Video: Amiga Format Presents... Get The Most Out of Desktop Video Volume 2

This is tied up very closely with transitions. how each shot relates to the shot before and the shot afterwards. I'm going to show you a sequence and explain how we came to design it that way.
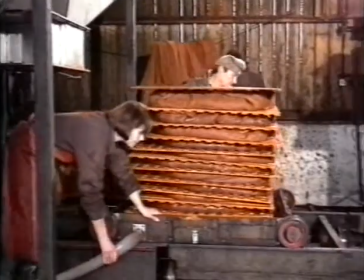Here we're showing cider being made in a small country mill. Very good cider it is too.
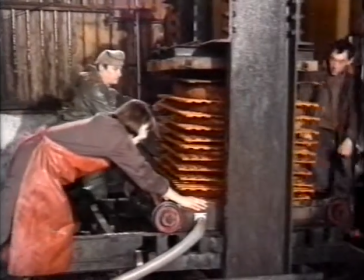Our problem here is to get from this sequence to the ghost story which comes later on in the film.
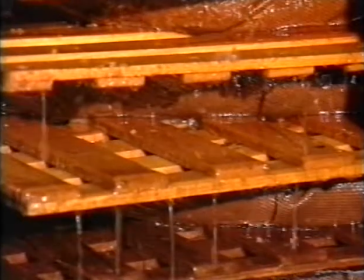I notice you use a lot of close-ups in quick succession here. Oh yes, well the whole process of making cider takes quite a long time and we haven't timed to show it in the film.
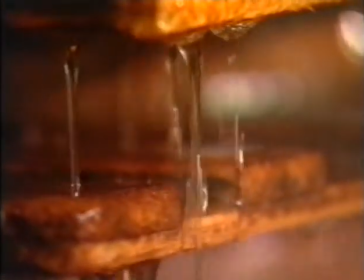So cutaways enable you to cut out quite large sections of the process without apparently upsetting the flow.
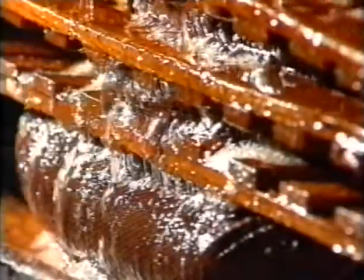And you do all these with the same camera? Oh yes, yes. Each shot of course has to be carefully lit for two things.
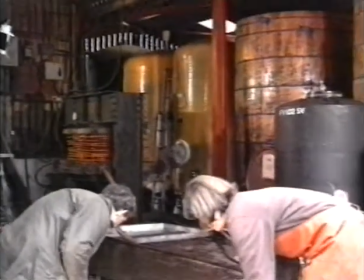Firstly, to look effective in its own right, and secondly, so that it matches in with the other shots. Now we come to the beginning of the next transition.
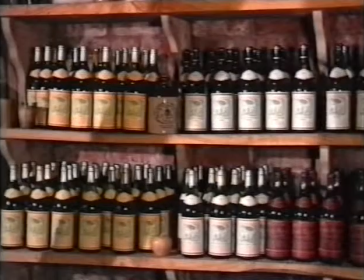We move from the side of the mill itself into the little shop which is associated with it,
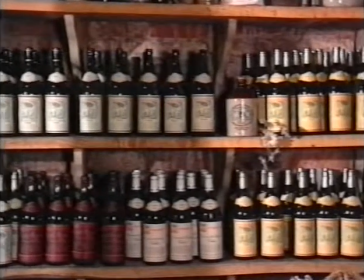and the commentator will talk about how big shops like Harrods will sell their cider but it's also on sale in the little rustic shop here.
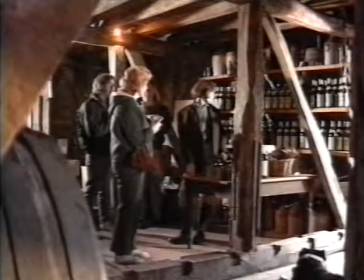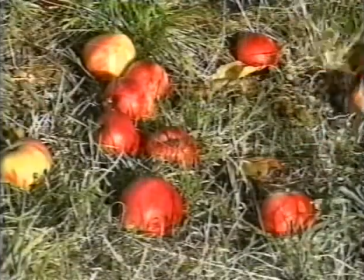Now the next transition.
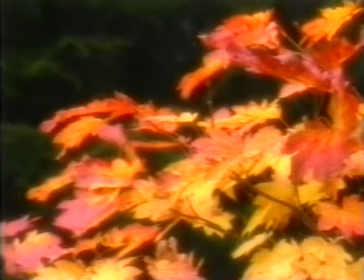We know that cider is made in the autumn, the apples fall and this leads us to trees and the arboretum with the beautiful autumn colours.
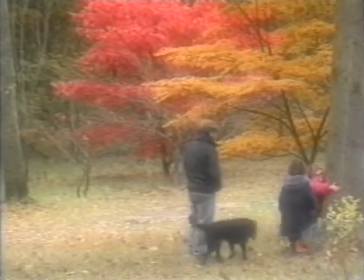This we wanted to treat very romantically so you'll see it's shot soft focus and with very nice music.
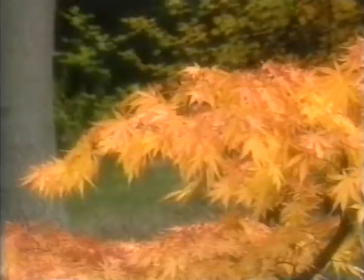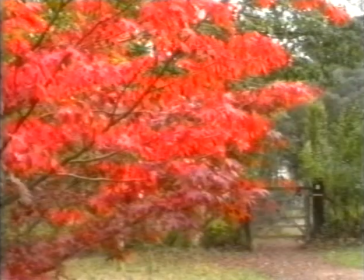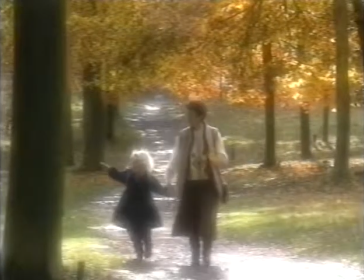the story would of course become a little bit boring if you keep it always the same so we put in a little surprise something
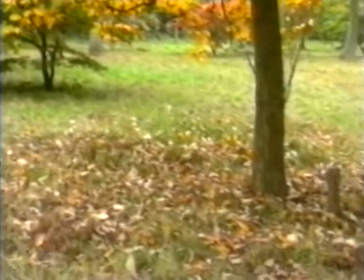unexpected isn't
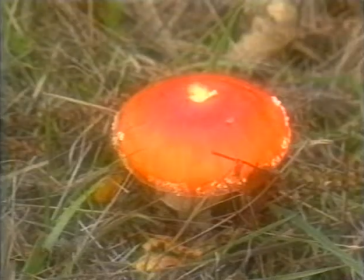that quite difficult to do moving from focusing on one object to another not really the main thing is that you you rehearse it first and
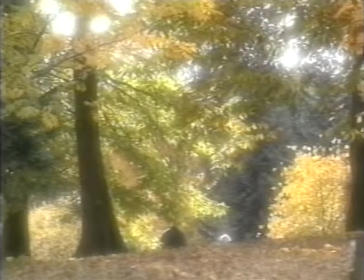mark positions on the focus scale and then assistant moves the focus from the wide shot to the close shot here
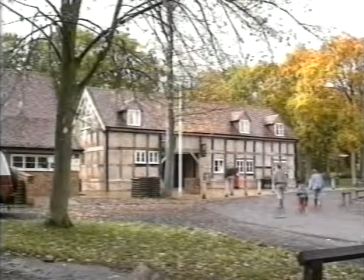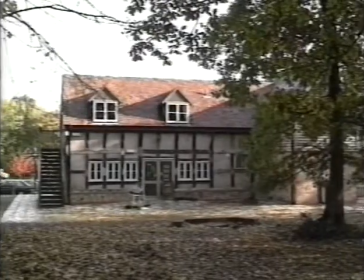we see the these buildings which are associated with the the Queenswood Park where we're shooting this and
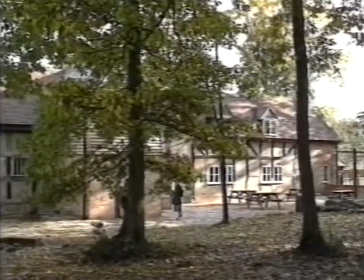it begins to lead us into the next transition all this has taken place in the autumn when the leaves fall and
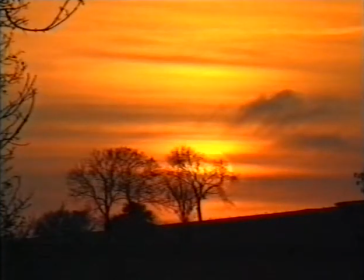leaves falling imply bare trees which look beautiful against the sky and when the Sun shines through them it looks remarkably
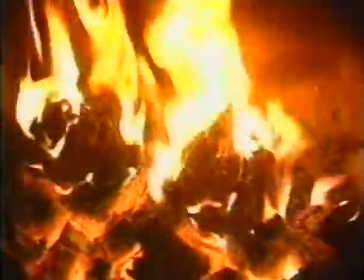like a fire and so our logical transition is to a real fire and to the landlord of the pub telling his ghost story
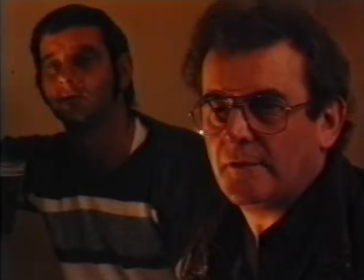of course he doesn't get it always right and it goes on a little bit it's a little bit long-winded so we have cutaways to enable us to use
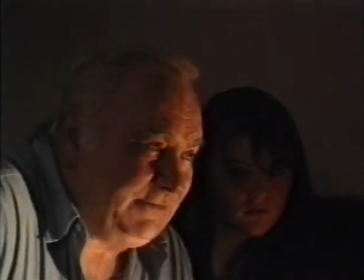the bits of the soundtrack we want without ugly jumps in the picture you see we've lit it very carefully to simulate firelight including a
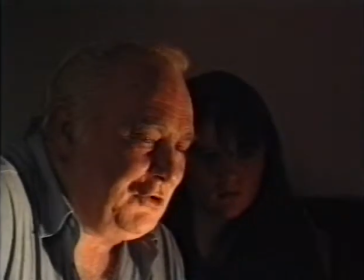flickering effect have you done that oh it's it's it's a very much heath robinson process
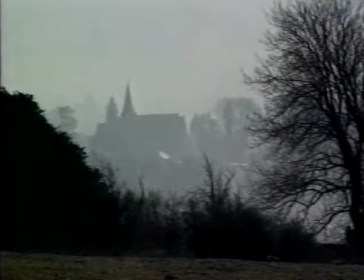by using lights with different coloured filters in front of them and waving fingers or bits of rag in front of the light.
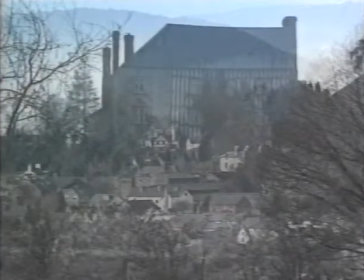Now we've come to the town and he's telling us about the story.
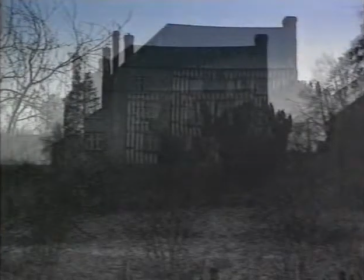This is the home of the family which we're talking about.
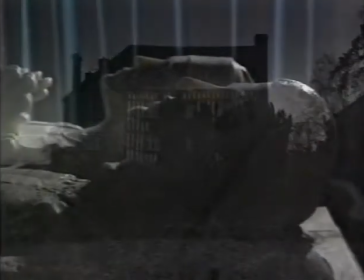You notice there I did a very slow mix between two very similar shots. He gives a slightly confusing effect, which is exactly what we're trying to do.
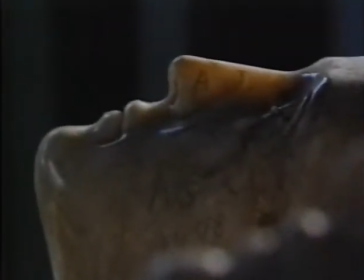And then we move into the effigies of the family in the church. show where they are in relation to the church.
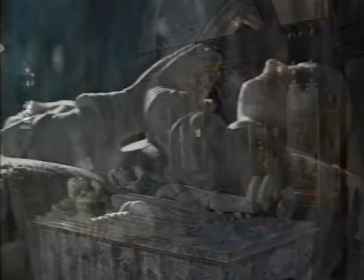It establishes the scene in that wider show. Exactly, yes.
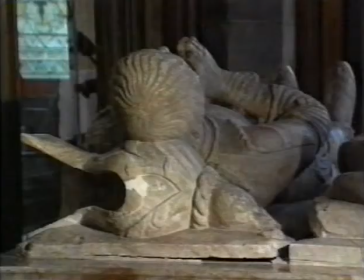And here we're talking about the man's prowess as a warrior, ending with the fact that he was killed in battle and showing a sword.